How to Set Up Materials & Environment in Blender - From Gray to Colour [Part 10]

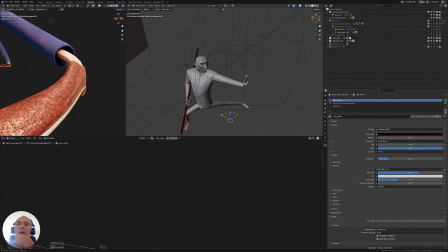67:47 I thought maybe we could change the color of the shoes, just so that it's
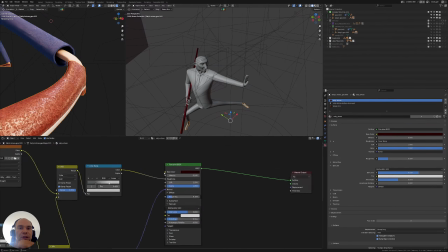67:59 something different and that it's not the same red as everything else.
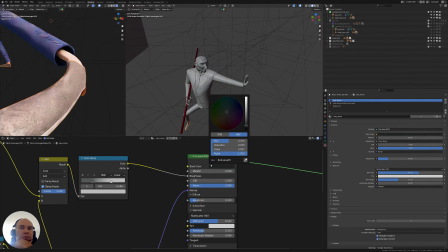We could do something like a crocodile style leather shoe, and we can have this
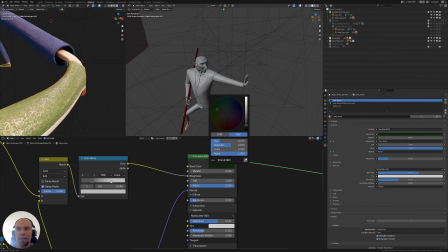68:26 this part here being green, this part here, and this part here. So we have this type of like tertiary colors. We have then a contrast in between.
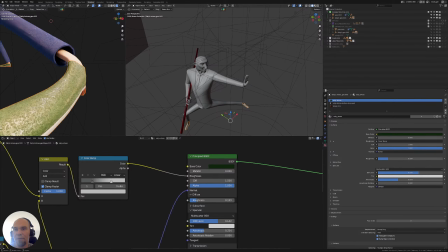68:42 We're playing here with the greens, with the blues, and with the reds, with the basic RGBs, but then with different saturations. And yeah, I think it could maybe contrast it better and put the character itself better here, this part as well, the legs
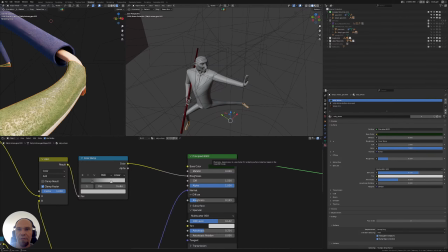69:02 a bit out of into focus, because like this, I mean, the rim light is doing its thing, but
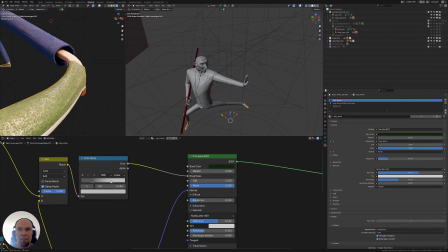here, for example, in the night scene, it's gonna be lost. So let's
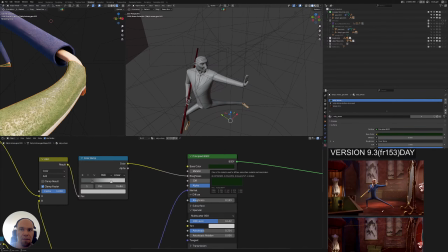69:41 okay, I didn't show it here, I think, no, in the pure ref. So yeah, maybe changing. We have, like I said here, the green, and then we have the green here on the boxes in the back,
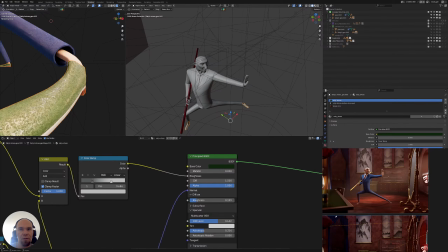69:55 and then we might have green shoes to have this type of tertiary details.
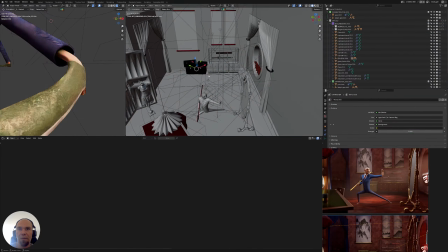70:05 Let me see here if I can pick maybe either the same color or maybe something similar.
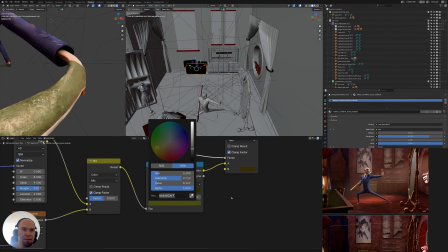70:15 This bright green should work.
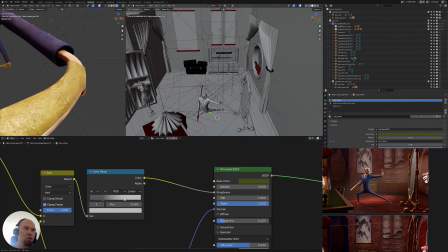70:23 That is here, it's almost going into a gold
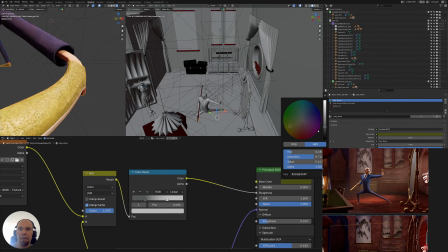70:29 with the light hitting it, so we might go a tone a bit darker,
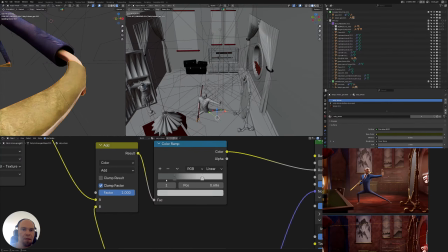70:40 and then maybe we can add here more reflection to it.
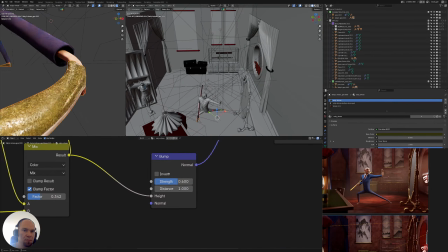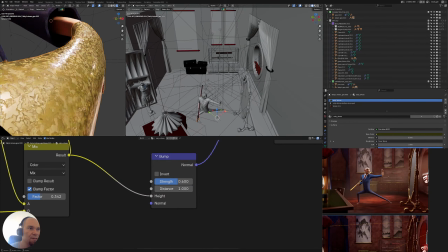71:01 It's probably not going to be visible because the camera is never going to be this close.
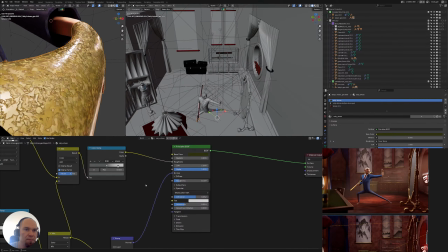71:20 And I'm not sure, maybe it's even better if I do a higher level of bump.